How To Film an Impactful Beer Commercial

Today, I'm going to show you guys how to do an impactful beer commercial. And the way to make your shots impactful is to really think about the energy and the sound that's going to be driving this film. And the way that I came up with this idea was I had an idea of like thinking about sound and beer and I'm like, I want the power to be cap off and then glug, glug, glug, glug. And that's it. Four shots. We're gonna come in from boom, camera, and product meeting.
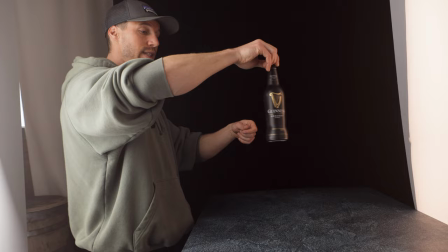45s
So the way that we're doing this shot today and is all we're using is string. I have two strings on the back and we're gonna do this in reverse. So we have this V flat board and we're gonna pull backwards.
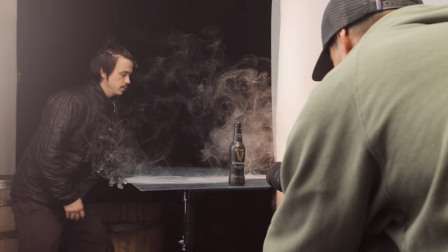58s
And as it's pulling backwards, it's gonna go all the way back here where there's not much light. Our lighting setup is up here.
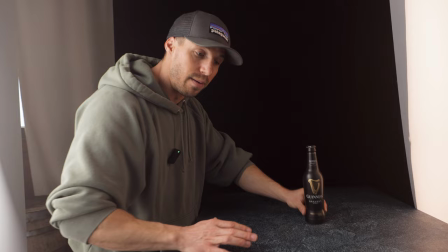63s
And so it's gonna go into pitch blackness and then in reverse, it's gonna emerge from the darkness like Bane and then come boom forward like that. And then that's what's going to reveal our product. So we're just going to reverse it because it's easier to pull and then in post, you know, reverse it because it's easier to land on our mark. And then on the slider, I'm just going to push it at the same time. We're just going to be two forces converging together. And that's our first impactful shot. Just to add a little bit more to make the shot look cool, like it's coming out of something.
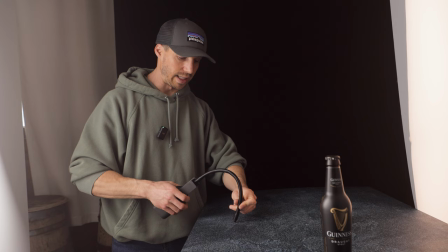90s
I'm taking the smoke genie and we have the little tube hose right here. And we're just going like this.
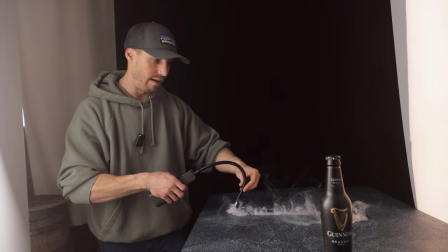96s
What this is going to do when you're using the tube like this and pointing out here, it's gonna have this sit.
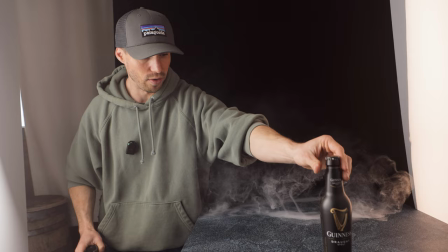102s
And that's just gonna add to our movement because now if I bring this bottle and go, you can see the smoke.
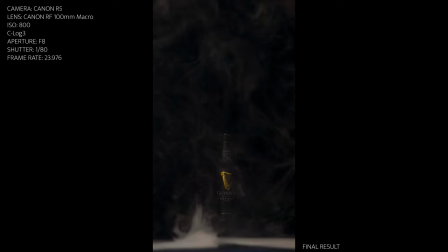108s
And you're gonna say, Austin, but in reverse that's gonna look funny. Well, who cares? And that's filmmaking.
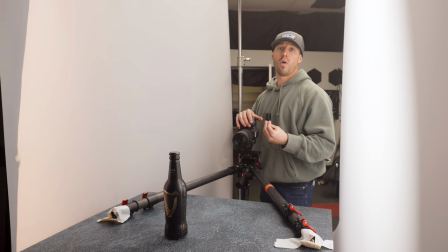118s
So to continue with this video, the bottle is slid forward. Now to get to the cap coming off, we need to get above the bottle and I wanted to make it look like it's one shot. So what I'm doing is I'm matching up relatively in the same spot and then I'll kind of do the rest in post but what I'm going to
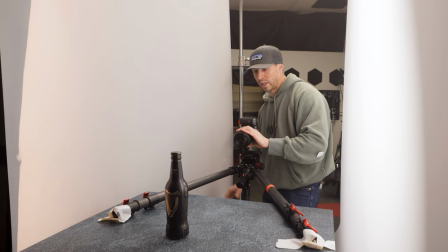134s
do is I'm have my tripod legs like this split open on the sides of the bottle and all we're going to do is we're going to
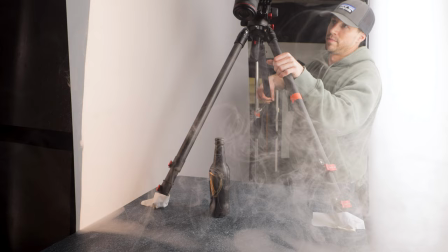141s
lift the tripod to raise up and it's going to be a nice fast speed ramp to get us to our next shot so that it's a smoother
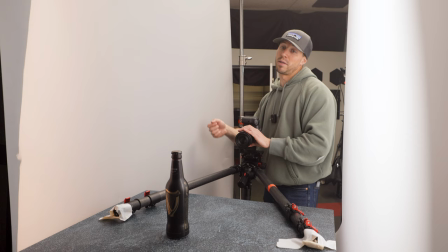148s
flow into our next shot because we have so much energy coming in from our first shot that if we just jump to opening the cap above it's going to be a weird kind of stop right and so I want
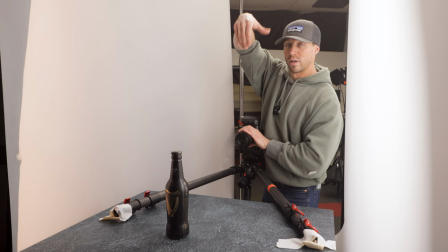161s
this video to flow and so we're gonna go doop and then
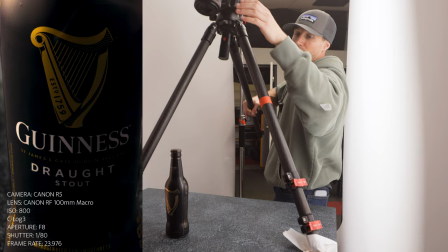166s
and so it's gonna be all one motion and what we're gonna do is we're just gonna do a nice steady slow lift up like this and as it
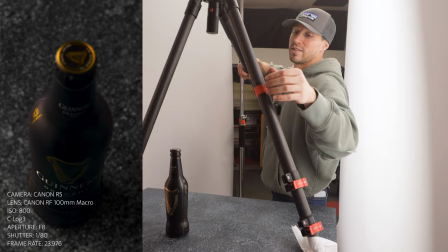174s
raises it's gonna go that's just the duct tape it's gonna raise right above the bottle like so the next shot that we're doing
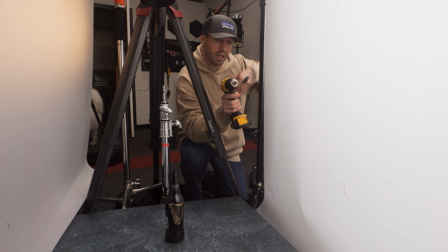181s
is I'm on babysitting duty is it working yeah oh yeah okay so the next shot that we're doing is the cap coming off and we're doing a top down because the last shot we lifted up above the bottle and i'm using the drill and we just put a skewer in there and i'm going to rotate it right
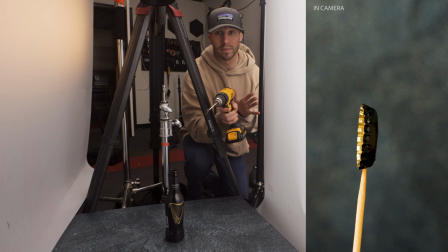196s
above here at 120 frames and 300 frames i'm trying both to see what i like and then in post i'm going to rotoscope the cap
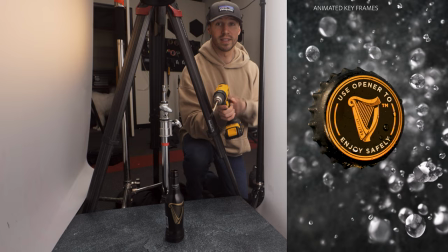202s
and then have a clean frame of just the bottle by itself and have the cap go and explode up towards the camera now i know people have done this in the past i've never watched other people's tutorials so i'm winging it my own way and hopefully this works we're